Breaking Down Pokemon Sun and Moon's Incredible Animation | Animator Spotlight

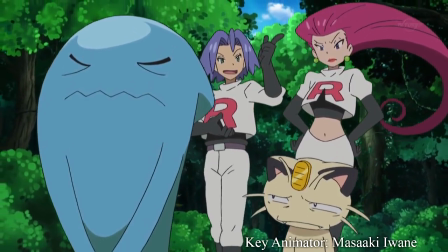255s
He was also responsible for the proper introduction of Team Rocket as the solo-key animator of episode 3 in which they discover Mimikyu.
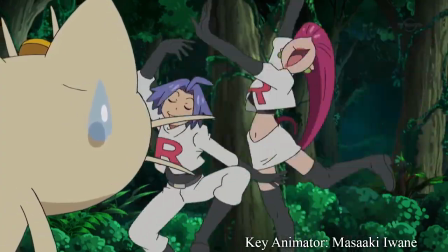263s
It's easy to dismiss the effects individual animators have over the narrative,
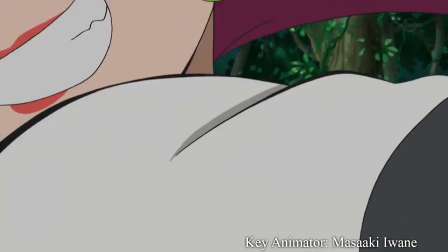268s
but the way Team Rocket is portrayed visually emphasizes their shitlord desperation in a way that previous series haven't quite achieved in the same way.
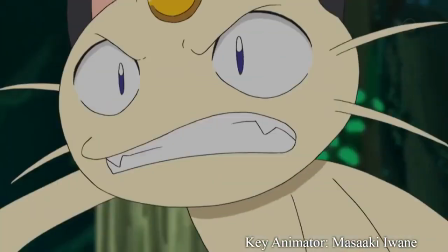277s
Iwana was also responsible for key animating episodes 9, 15, 21,
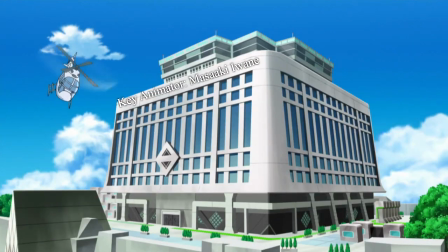283s
27, 33, 39, 44 and 50 all by himself.
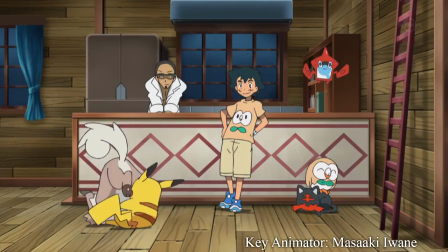289s
And unlike in previous seasons, these episodes don't necessarily feature battles.
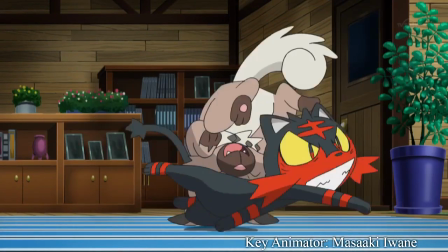294s
In fact, most of them feature little more than the regular conflict with Team Rocket, and the focus of these episodes is often on expressive character animation.
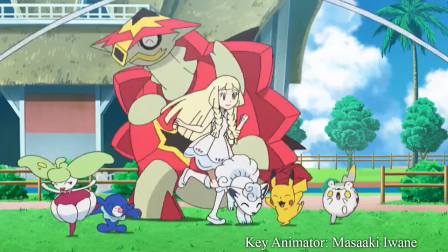302s
Even in an episode that involves a battle with an Ultra Beast, it's this extended jump rope cut that features the most unique movement on screen at once.
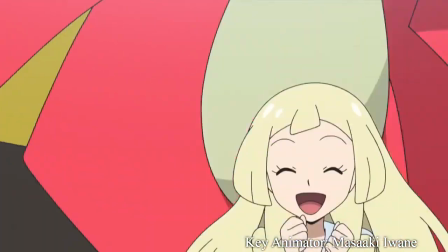310s
So much so that even Iwane pushed himself beyond his limits.
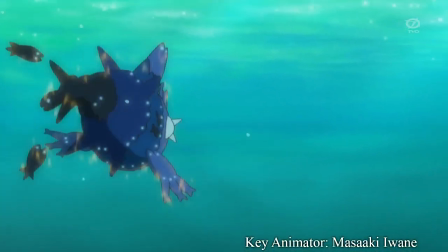314s
But even with more character-centric episodes with expressive and energetic animation, Pokemon Sun and Moon hasn't abandoned battles at all.
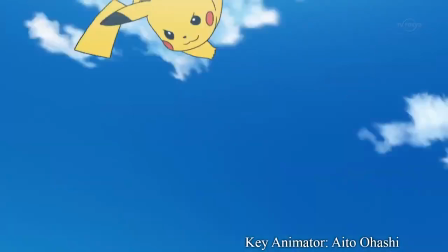323s
They may be less frequent, but when they battle, it's always a good one.
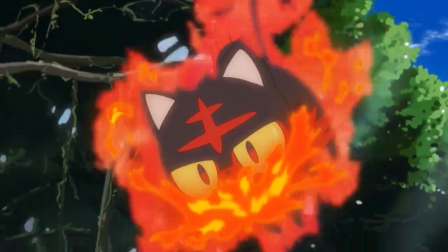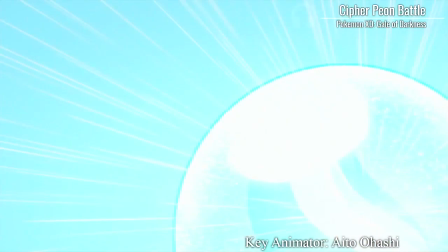337s
The battle between Brock and Kiawe during the trip back to Kanto represents one of the coolest moments within the series.
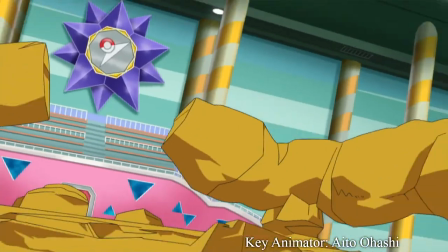344s
With many shots being animated by mecha animator Aito Ohashi, who has been responsible for many action packed moments in My Favourite Shogun The Build Fighters,
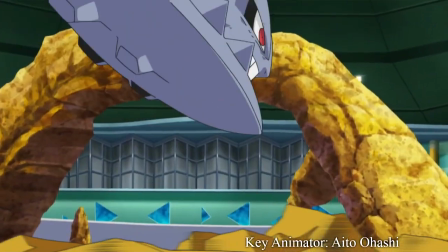352s
the framing and structure of this particular battle is stunning and successfully shows how terrifying battling a Steelix really can be.
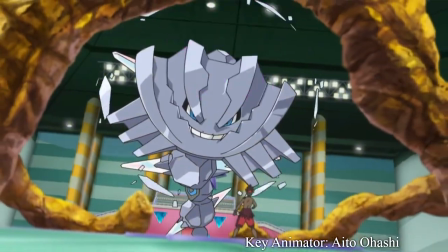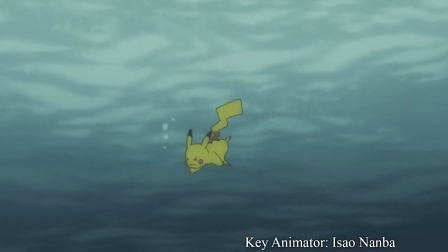366s
In the same episode, Animator Isao Namba created standout scenes within the battle between Ash and Misty,
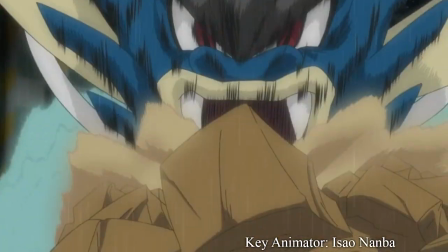374s
where Pikachu takes on a Mega Gyarados.
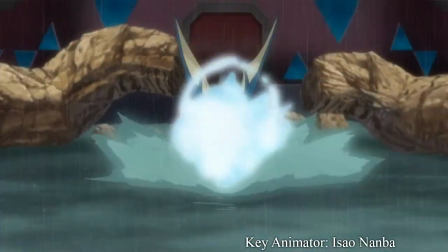377s
Purely through the animation in these battles, we can see how both Brock and Misty have grown since their last appearances.
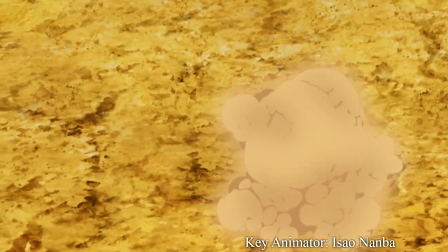384s
It also gives us a great excuse to see Mega Pokémon in action once again, after Sun and Moon's continued reliance on Z-moves instead.
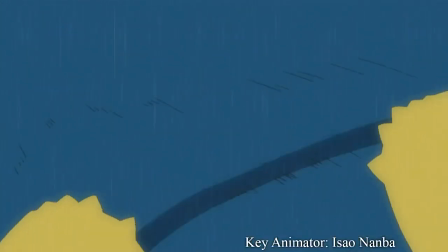391s
Yet, with all the changes over the years, one animation philosophy remains consistent, and that's camera zooms.
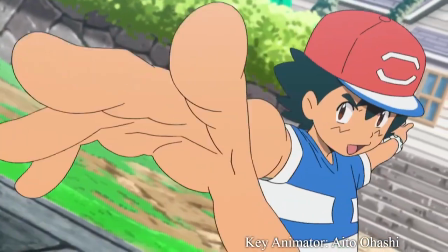399s
The idea that a great shot starts with a character's face, and then pulls out dramatically as the character continues to play with that sense of depth.
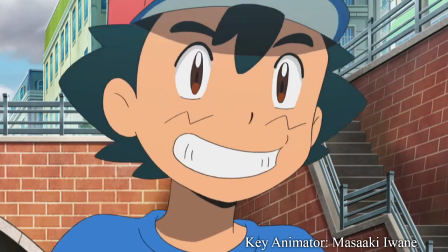406s
Sometimes it even looks like the camera is just narrowly avoiding being hit as they wave their arms.
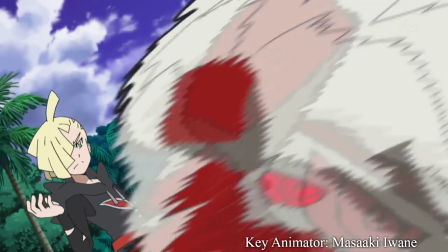411s
This isn't something unique to Pokemon, but it's something that Pokemon never doesn't do,
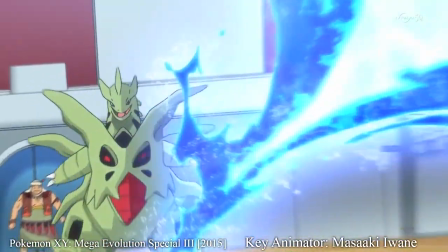416s
and is made famous by Masaki Iwane's attentiveness towards creating a sense of depth in his battles.
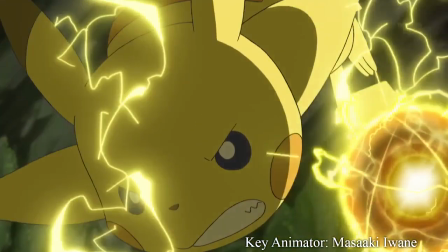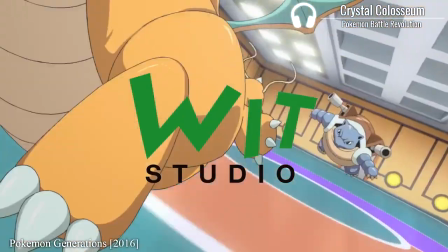431s
Even in Pokemon Generations, which is created by Wit Studio, Production IG and SignalMD,
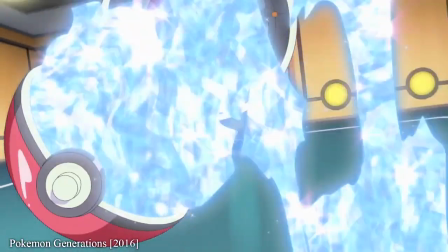437s
there is a shot like this in an episode produced at SignalMD, but storyboarded by Pokemon Sun and Moon's director, Daiki Tomiyasu.
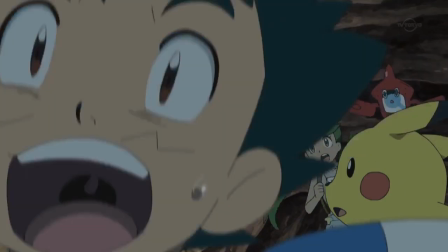445s
Although even with these recognizable qualities, it would be ignorant to say that Pokemon hasn't really changed that much.
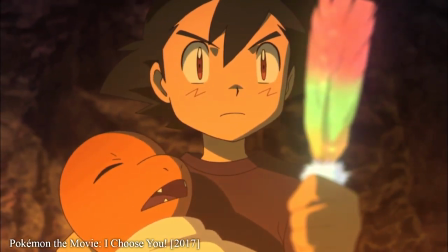451s
In fact, it's currently in a huge state of flux, with there being no singular idea of what the Pokemon anime or its protagonist should look like.
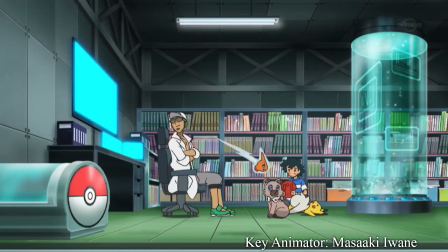459s
Even when the character designs were changed in the Sun and Moon series,
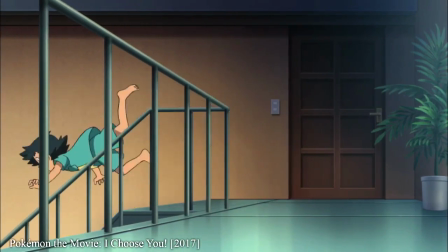463s
the film took an entirely different approach from both X and Y and Sun and Moon, creating a brand new aesthetic.
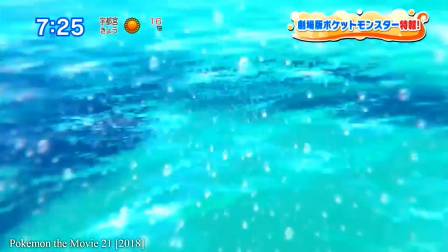469s
And the upcoming film in 2018, created by both OLM and Wit Studio,
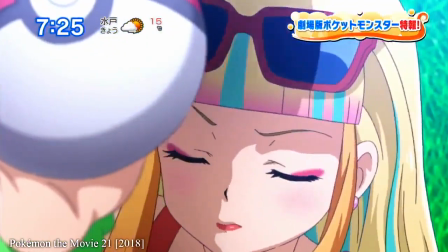474s
features Moe designs by Shizue Koneko, known for If Her Flag Breaks and Ponda Peace.
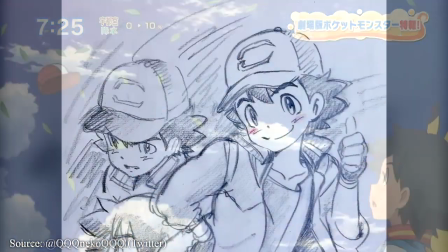479s
She even drew this picture of Ash to celebrate the announcement.
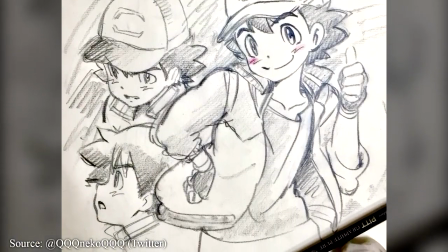482s
In 2018, Ash's TV design will probably change again, as will his film design again in 2019.
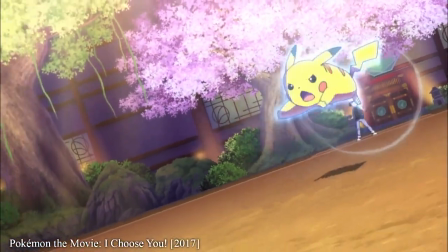489s
Starting with Pokemon I Choose You, the part of studio OLM that handles the TV anime, OLM Team Cuttle, has taken over the films as well.